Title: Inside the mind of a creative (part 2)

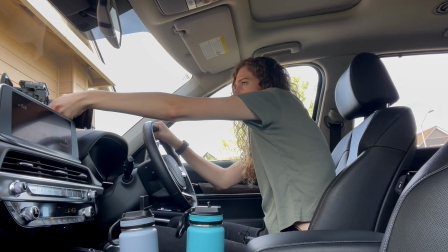(4:01)
Such a good camera i want to use it so what does this look like this is honestly it's rough this is
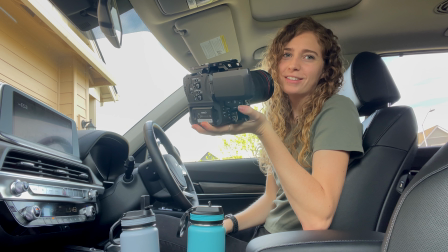(4:08)
the challenge of filming yourself you know uh filming someone else i could do so many things but
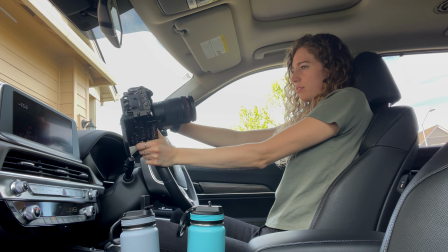(4:16)
the perspective of the wheel i think that would be the easiest and most stable shot
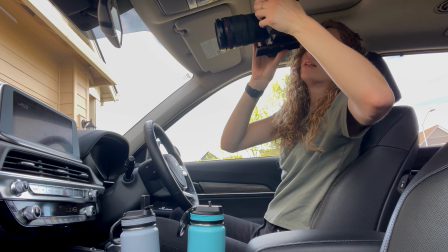(4:23)
and maybe tell a story but i just did this recently but would be to shoot me in the rear view
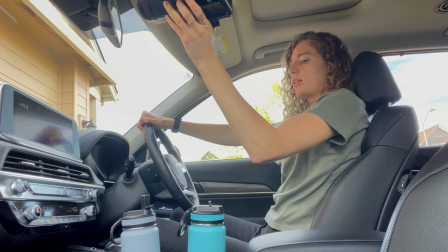(4:32)
yeah right there i like it can
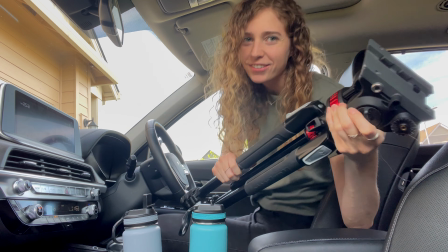(4:37)
my tripod do that all right let's see what i can do it's gonna be a challenge oh
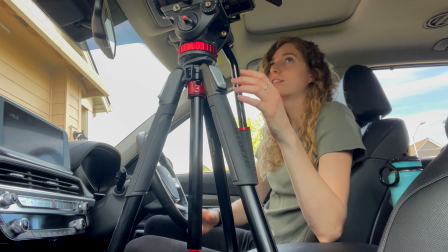(4:45)
i don't know how that just got into that position but oh my gosh that's like almost perfect
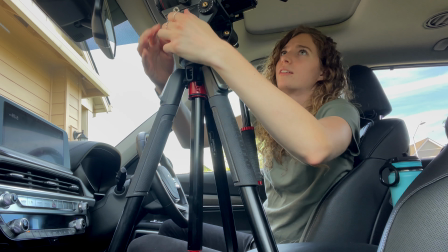(4:52)
happy accidents it's my favorite oh my biggest trickle oh ouch this
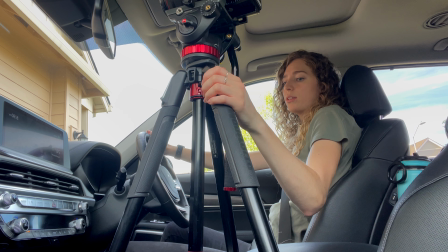(4:58)
is actually gonna work stable enough for driving what does it look like if i look in
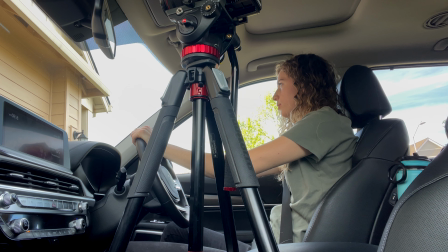(5:04)
the rearview mirror look out look this way am
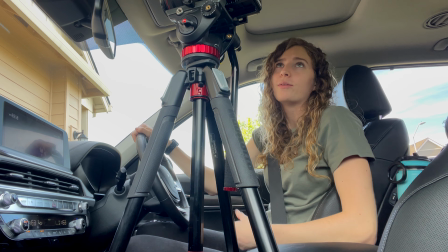(5:09)
i in focus i think so okay so now i gotta think about the location that i want to drive in i'm filming in 24 frames per second okay
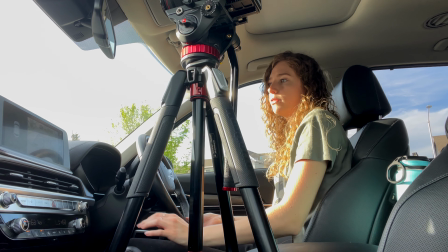(5:18)
good gotta watch for that sun on my face i can't have any of that
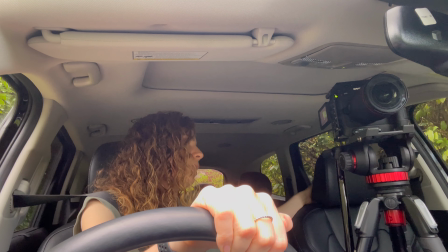(5:22)
okay so i'm not in love with it This is a really beautiful area.
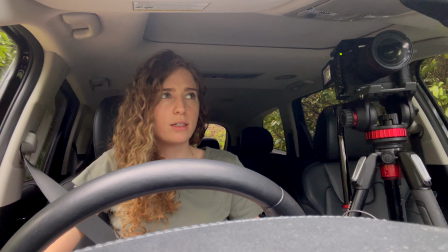(5:29)
I'm curious what the 50 will look like on there because then I can isolate myself a bit more.
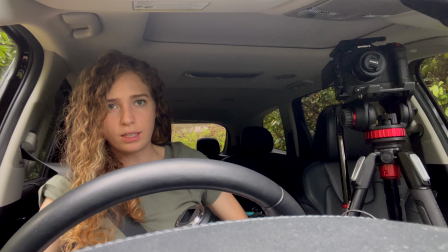(5:36)
Okay, lock my doors in case there's any creepers where I am.
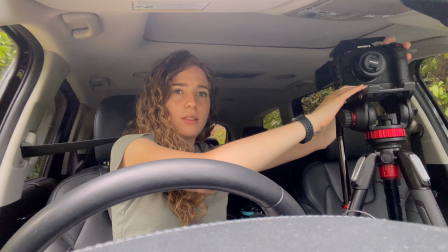(5:42)
Let's see what this looks like.
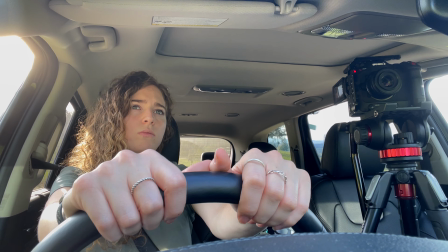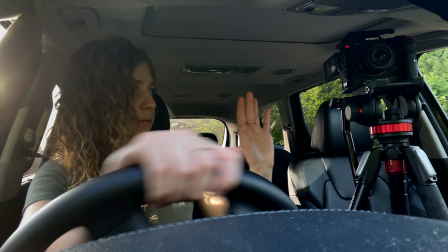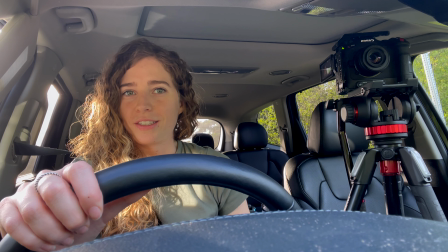(5:58)
That's why filming and driving is dangerous.
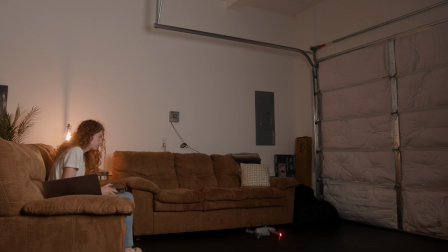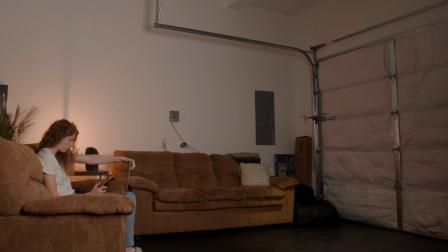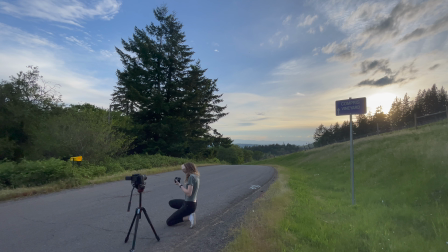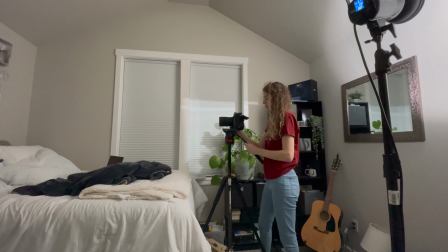(6:15)
So I put on this shirt because it seems like it's a pajama shirt. It might be good color contrast. It's actually pretty intense color contrast so do I love that?
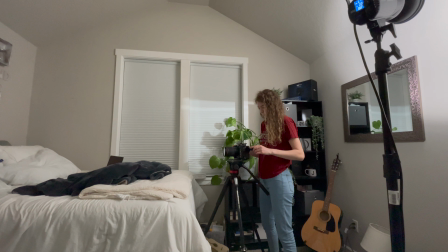(6:30)
I don't know. Okay so the light is pretty strong right now but I want to get the framing.
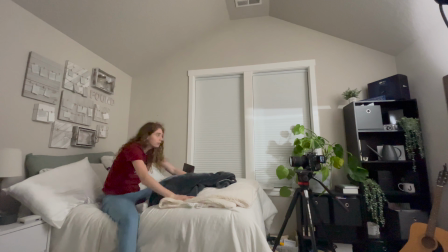(6:36)
The goal is for me to lay down and pop up like this.
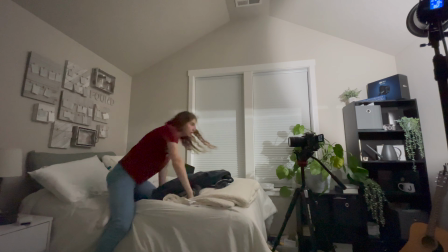(6:42)
It would be nice to have negative fill on this side. What
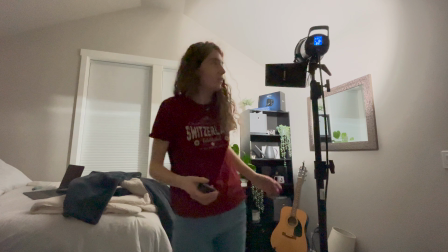(6:50)
use... oh, of course.
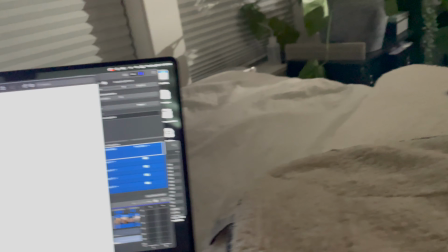(6:55)
Okay, let's see how that looks. I had this laptop set like this with the
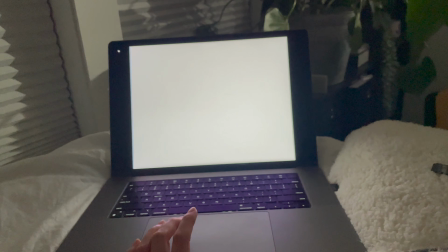(7:02)
white full screen and that was lighting up my face from the other side. Yeah, this was a source of fill.
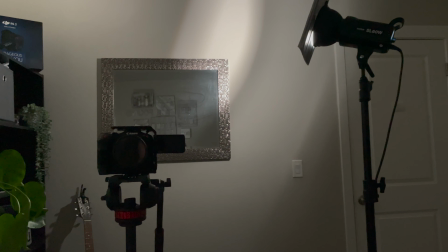(7:10)
Sometimes you gotta do some... gotta make do with what you got. It's really hard to film yourself and to create a story uh filming yourself i think that this is in focus all right well
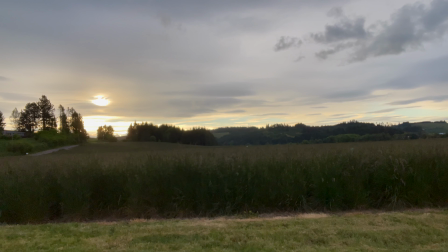(7:23)
my camera died my camera is out of battery so um phone it is okay this
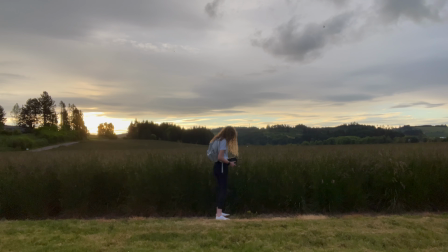is absurd so beautiful so beautiful and
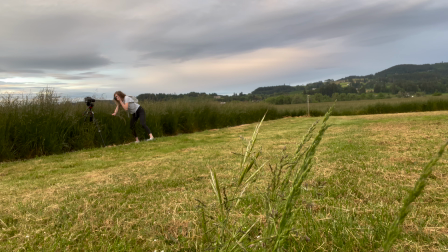that's a little glimpse of what it looks like to make these youtube videos I hope you enjoyed the chaos. Thank you so much, guys, for being here. Thank you for your support. Thanks for sticking around, and if you're not a subscriber, I encourage you to do so.